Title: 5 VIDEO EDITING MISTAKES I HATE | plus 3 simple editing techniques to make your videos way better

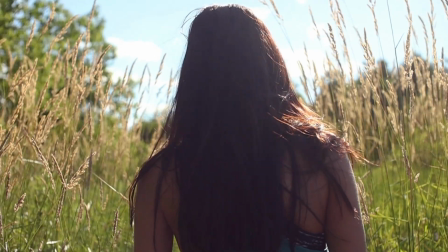248s
Here is, if I just cut it fast and move on.
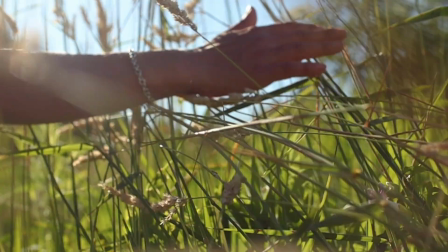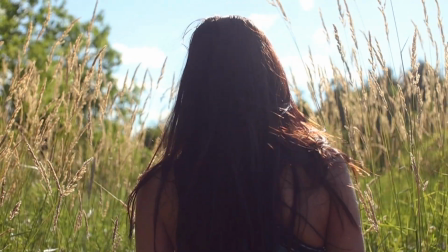259s
And here is when I just hold the clip a little bit longer.
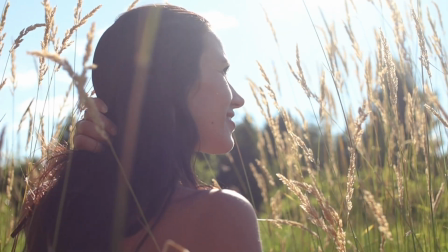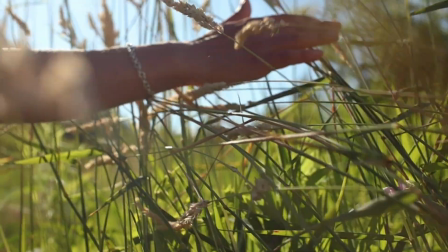If you're going to post videos on YouTube, you're going to be doing everything possible to get a very good watch time. You need to make people watch your videos as long as possible. To get there, you must have a very good story or very good teaching, and also the pacing of the video will keep people engaged.
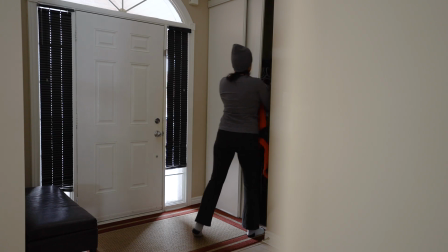295s
If you have long breaks in a video, the video will be boring.
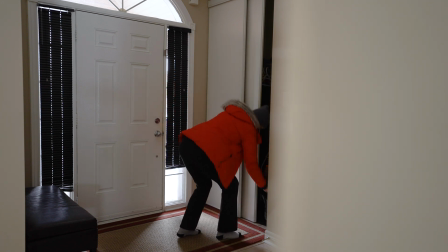301s
For example, if you will be recording the whole process of getting ready to go outside to clean the snow,
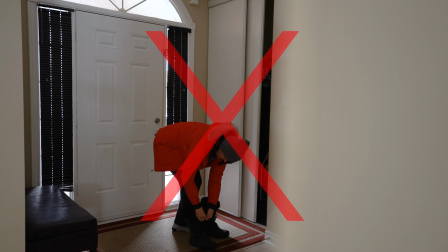308s
you can make a way faster transition while keeping the pacing of the video with the help of jump cuts. Just like this.
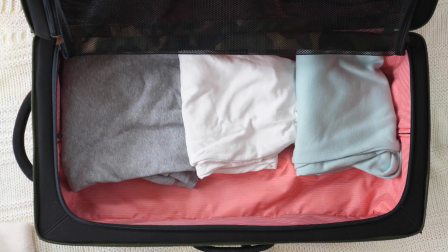324s
Very short clips showing the process. I'm going to introduce you to two clips, clip A
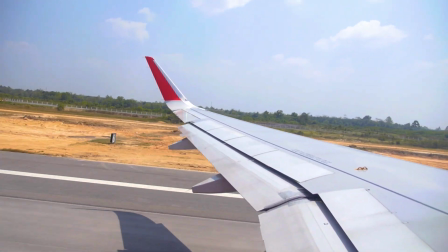332s
and clip B. Let's play it again and look at the cut.
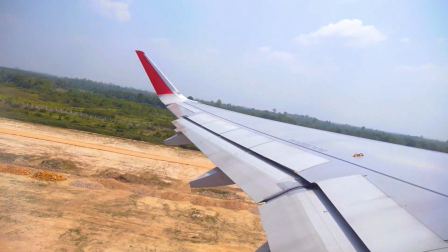337s
It's just a plain cut.
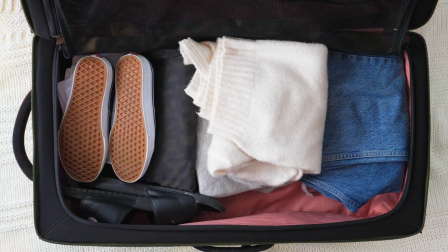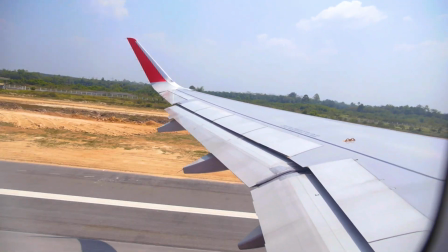You can make the cut way more interesting and way more engaging if you think about the way you are gonna cut the audio,
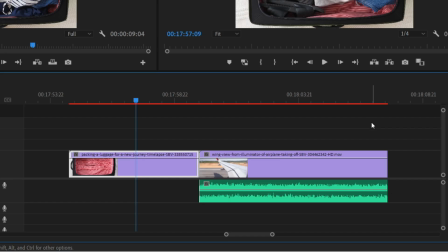360s
not the video. Let's talk about J and L cuts. What is a J cut?
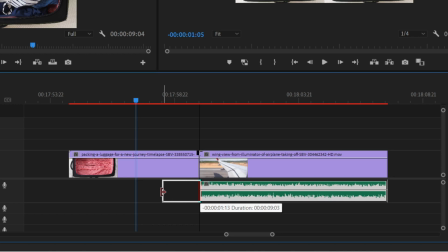366s
I'm going to select only the audio of clip B and drag it over clip A. It's going to create a J shape,
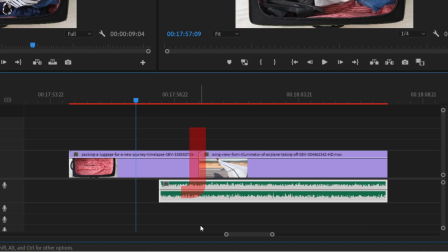375s
J cut. Now the audio is going to play first before the actual clip. Your mind is already going to register that you are hearing this sound, that something is happening, and then you will see the actual video.
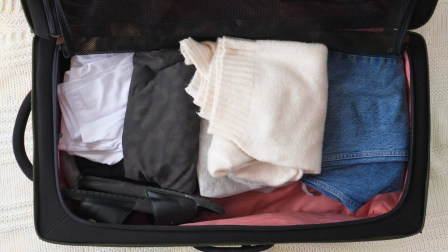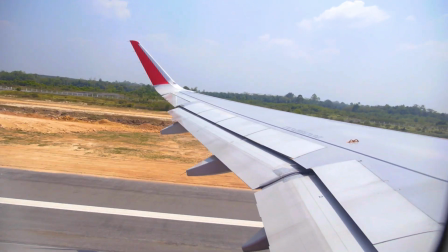J-cut can be used in many ways. It can create suspense, it can build tension or drama, or it can simply make video editing more seamless.
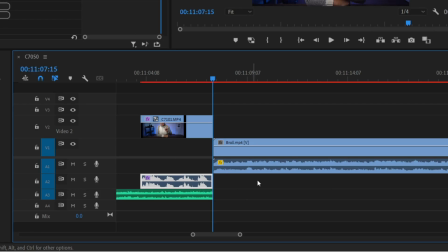412s
L-cut is the same as J-cut, but the other way. The audio from clip A continues to play as you see clip B. It will create a sense of continuity between scenes,
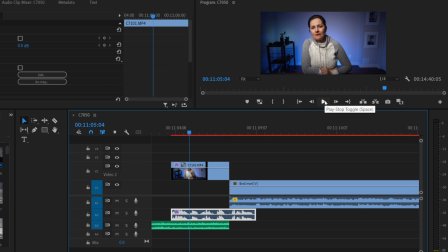424s
especially when clip A and clip B are drastically different.
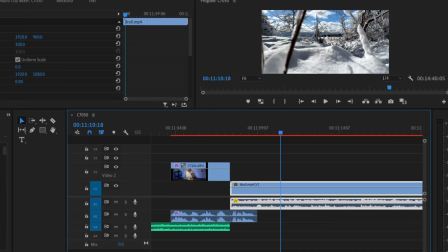429s
For example, you want to transition from an indoor scene to an outdoor scene.
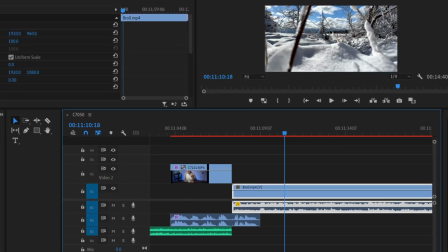434s
The carried sound over will maintain the rhythm of the story and keep your audience engaged.
You will get 1 month free through that link. And now, let's play the final B-roll.
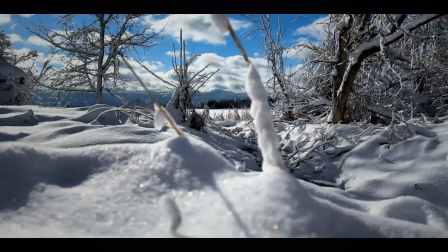Let's stay with the audio a little bit longer. Let me show you this mistake, which could be quite distracting to your audience.
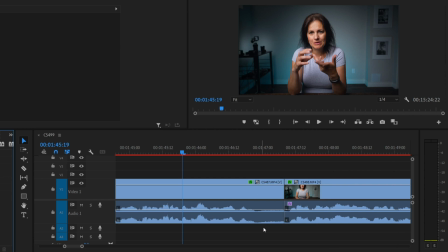458s
It's a simple cut between two clips. The first clip ends up with a bit of a sound, and the second clip starts silent. If you play those two clips, you will certainly notice that there is a cut.
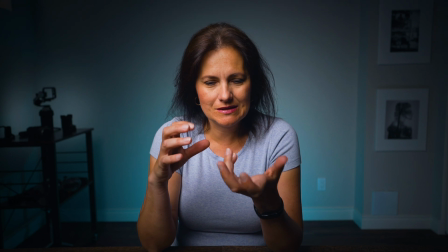473s
It's not seamless.
He's like, well, it's not doing anything. I'm pressing the shutter, but it's not doing anything.
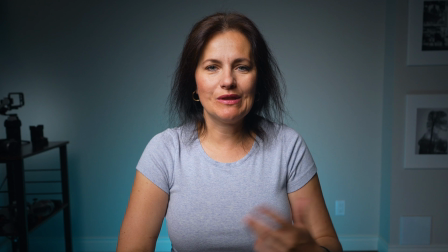478s So he came down and he gave me the camera, and I was like, yeah, that's weird.
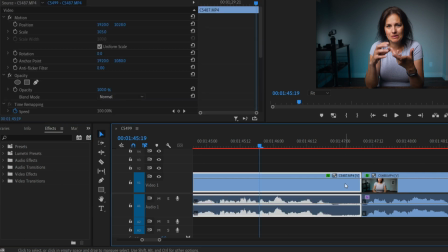482s
It's normal for new video editors to only think about video transitions, but don't think about audio transitions. For example, here in Adobe Premiere Pro, once I go to the effects, I can see audio transitions.
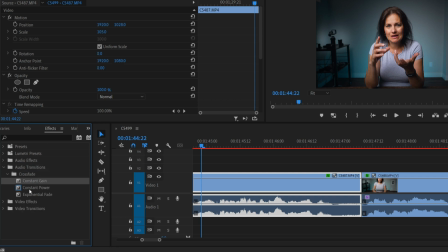497s
Once I hit that, it will give me 3 choices for crossfade transition. Crossfade is going to smooth out the audio between those two clips. I personally use constant power or exponential fade most of the time.
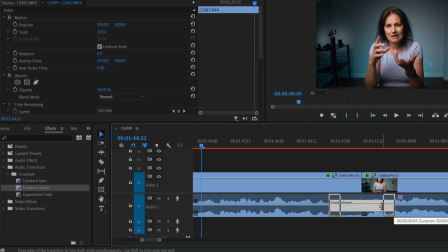513s
If clip A stops and there is a lot of sound at the end of the clip, I want to transfer the sound to clip B, which has a silent start.
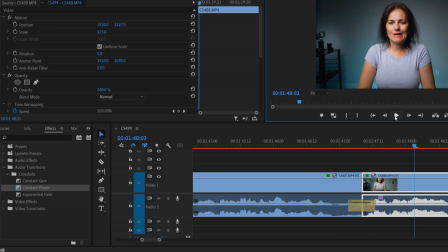523s
It's very much the same as an L cut. Now it sounds way smoother.
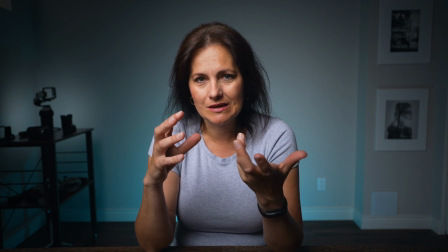528s He's like, well, it's not doing anything. I'm pressing the shutter, but it's not doing anything. So he came down and he gave me the camera, and I was like, yeah, that's weird.
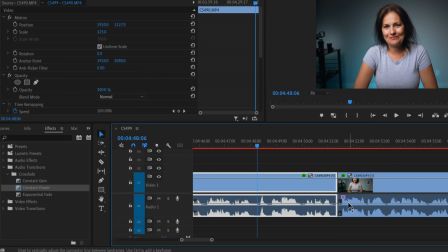537s
The exponential fade I use if clip A ends with the end of sentence, and naturally there should be a short pause before continuing on. If there is a bit of a sound, I will tone it down by using this transition.
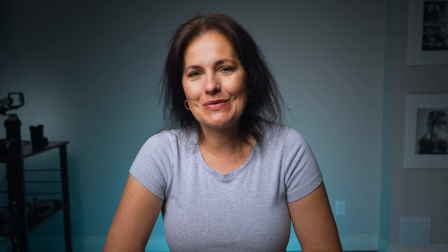554s Yeah, I was out of work for a good 2 weeks.
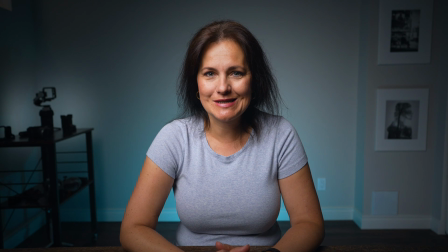557s Lesson learned: if you are working for early stage, many of us film with smartphones these days.
Many of us don't have sliders or don't have time to set them up,
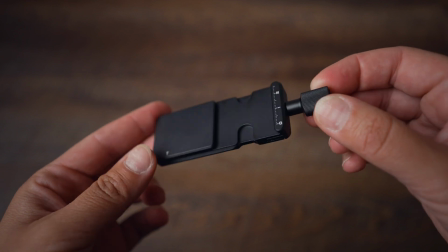567s
so we end up with many static shots like these during this product review. Or you might be filming yourself, so naturally the camera will be on a tripod.
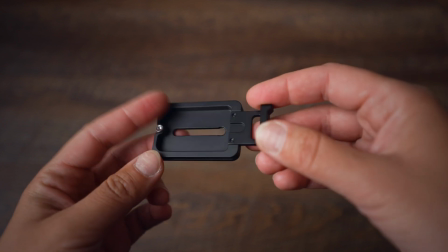579s
If you leave the clips static like this, it will be quite basic and a bit plain. What you can do is add slight movements in a post. Add fake camera movement.
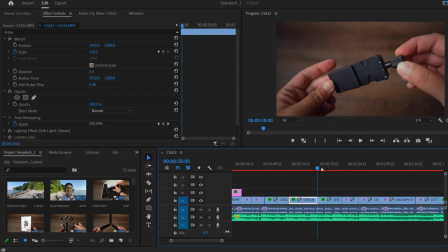592s
Zoom in or zoom out by using keyframes. You can also make a move to the side,
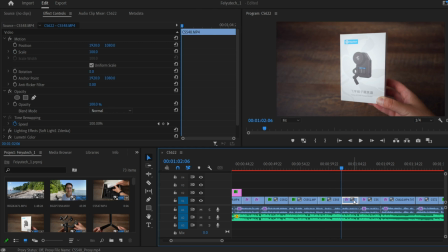597s
but keep in mind that you have to first zoom in onto the clip to give it a space. With a move, you can also add easing. It will gradually stop or gradually start the movement.
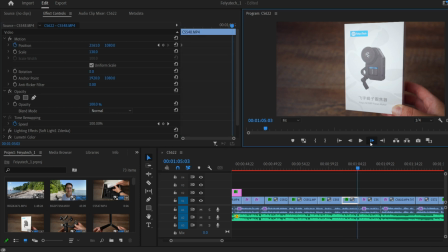611s
And here's the result once you add a bit of a movement.
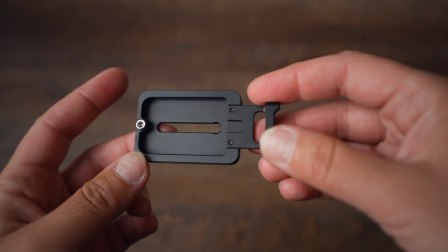If you're editing a travel vlog or a more casual video and you are finding that you have way too many static shots and you want to make it look more believable, more realistic, a bit less professional, I would say, there are many handheld plugins you can download online for your specific video editing software.
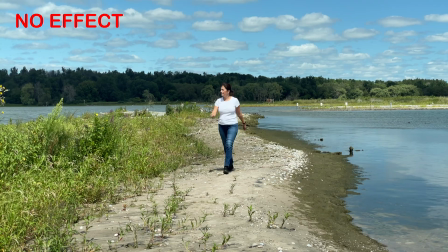643s
It can be also used for clips where you film yourself.
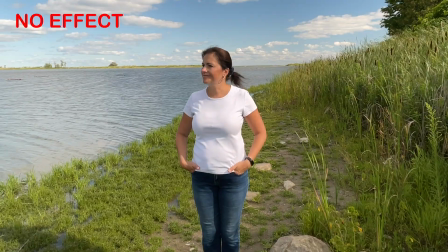648s
It will look like someone else was present there with you. Not all videos need to have a super smooth look.
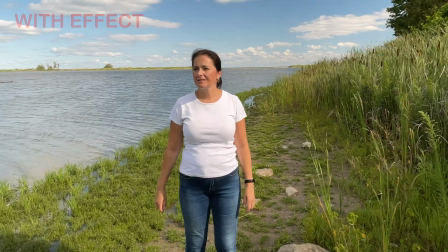657s
Camera shake or handheld shake is used quite a bit too. There are times and places very suitable for this. You just need to know when to use it and when not. People spend long hours watching the screens these days. If you're gonna be editing a video and you're gonna make people look left and right, up and down to find the focal point, it's gonna be disruptive and they are not gonna be entirely into your story.
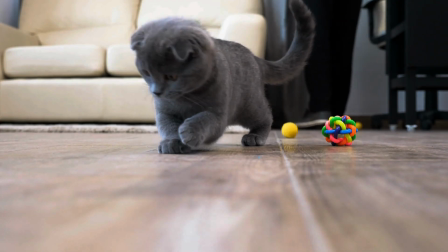687s
It is similar to cats chasing laser light. Make it easy on the eyes.
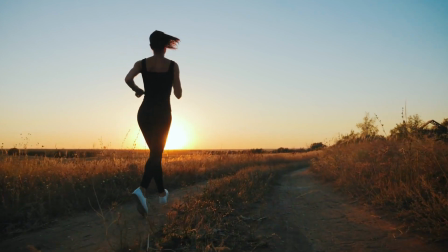692s
Use eyes trace technique. Follow action from the first clip and place another clip in the same movement.
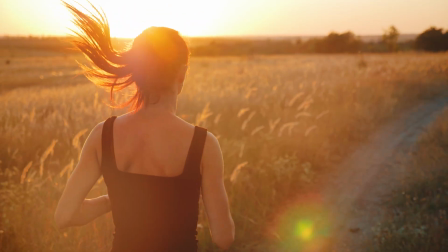701s
Or if there is a movement in one area of the clip, place another clip with a movement in a similar area.
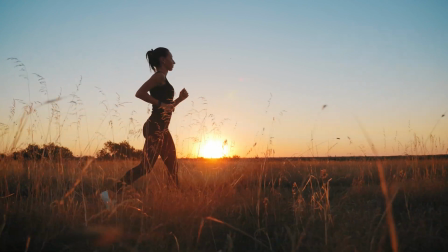708s
This way, the eyes don't have to move as much and the mind will stay involved in the story.
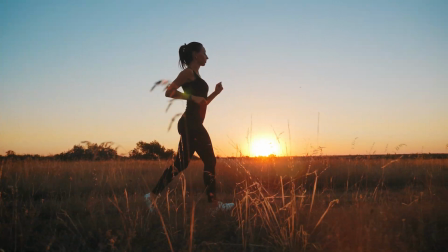714s
There will not be any interruption because eyes don't need to search for what it should be looking at. These little things can make a big difference.
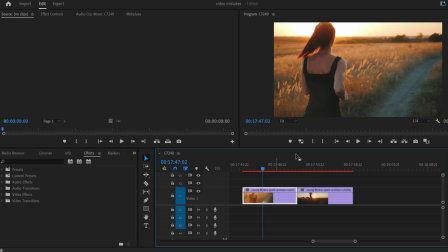724s
If the next clip has the action not exactly where you want it to be to match the first clip's action, just zoom in a tiny bit and move to the clip. If you are worried about loss in quality, people are not really going to notice.
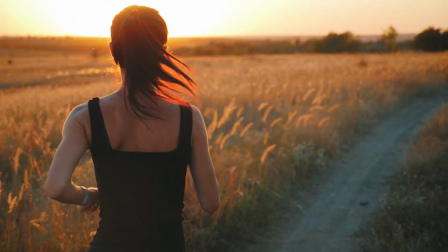738s
I sometimes really zoom in on the clips, and I cannot even see the difference when I rewatch it on YouTube.